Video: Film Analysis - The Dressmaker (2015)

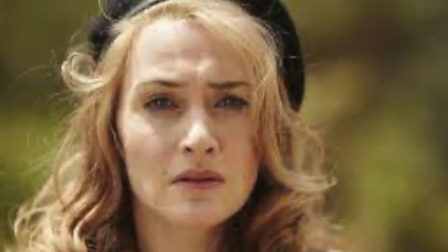242s
Using low and high angles to create a sense of tension,
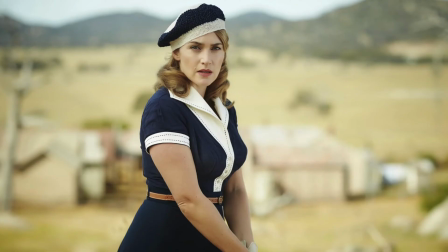245s
the townspeople seem smaller than they should be and are depicted as almost characters of themselves.
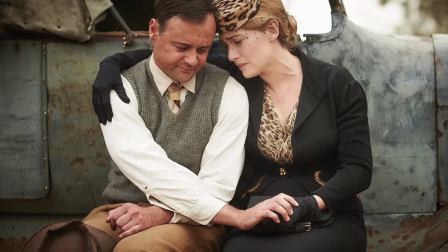252s
Additionally, some scenes are shot at eye level, allowing for a clear view of the flaws of these characters have.
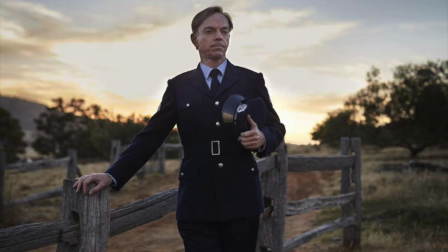259s
Sergeant Farage is another character whose true identity, a man who adores women's clothing, is unwrapped.
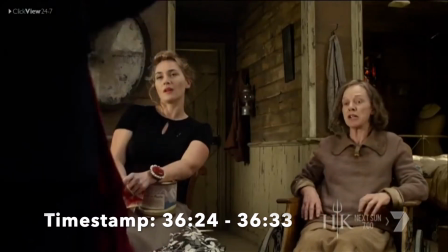264s
He conceals his true interest in women's clothing mainly because of the possibility of losing his job, but his true identity is beautifully highlighted a number of times throughout the film.
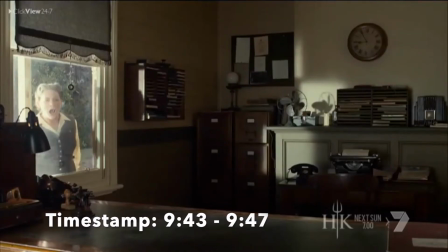272s
In a scene, he is front of a mirror with a light blue dress in hand, visualizing himself in it.
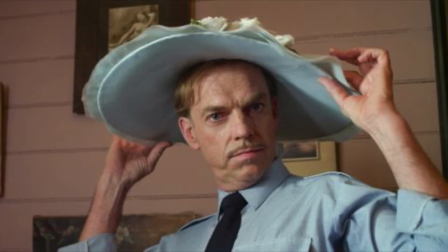279s
An eye-level close-up is used, revealing his face, tricking the audience into thinking he is just checking his uniform.
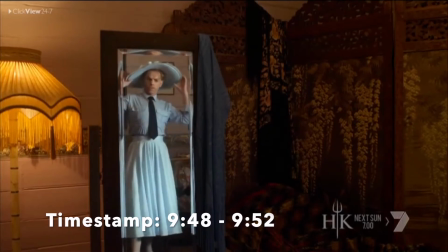286s
The scene then cuts to a medium shot where what was really going on is revealed.
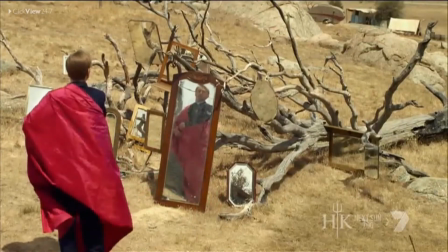291s
This technique subverts the audience expectations about him.
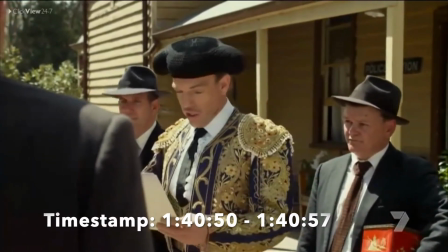294s
The Scene's lighting comes from the window, illuminating the entire room and making him and his surroundings appear friendly and warm.
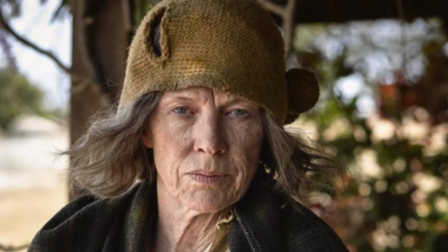304s
Molly, Tilly's mother, is also reminded of her true identity as she takes a journey of reconnecting with her daughter.
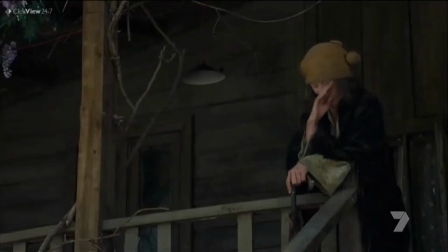309s
The trauma of losing her daughter years ago is signified by the separation of her house from the others within the town.
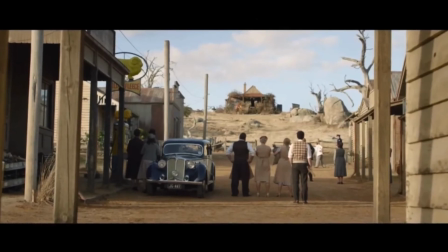315s
Being located on top of a small hill, the distance is symbiotic of both the physical and moral distance between Molly and the rest of the town.
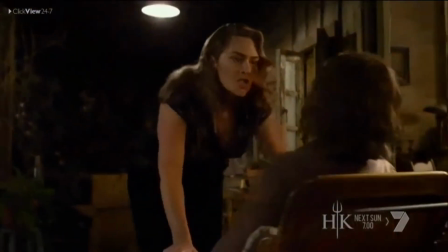324s
The house is filmed using long shots, which helps illustrate how the other houses within the town are together.
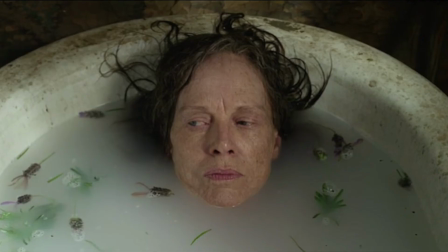331s
While Molly stands alone, this highlights the group's mentality of the townspeople and the ability to limit individuality and identity.
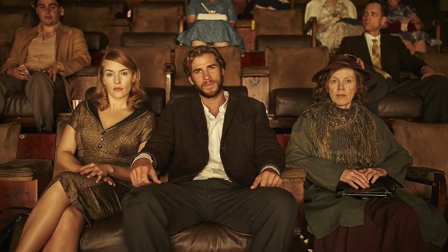339s
It is through these codes and conventions the Dressmaker depicts the importance of finding one's identity,
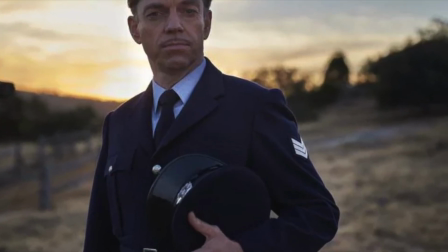346s
be it Tilly's new identity, Gertrude's rejection of her own old one, Saratran's denial of his own, and Molly's forgetting hers.
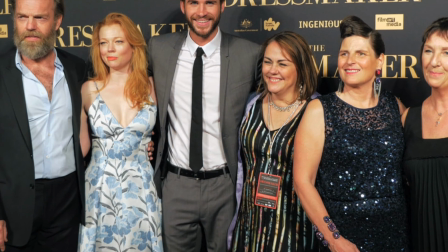354s
The film explores the theme of identity through effective use of camera angles, natural lighting, a cast of actors with distinct characters, and spectacular costumes.
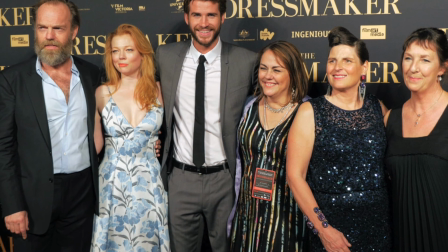363s
Thank you for listening.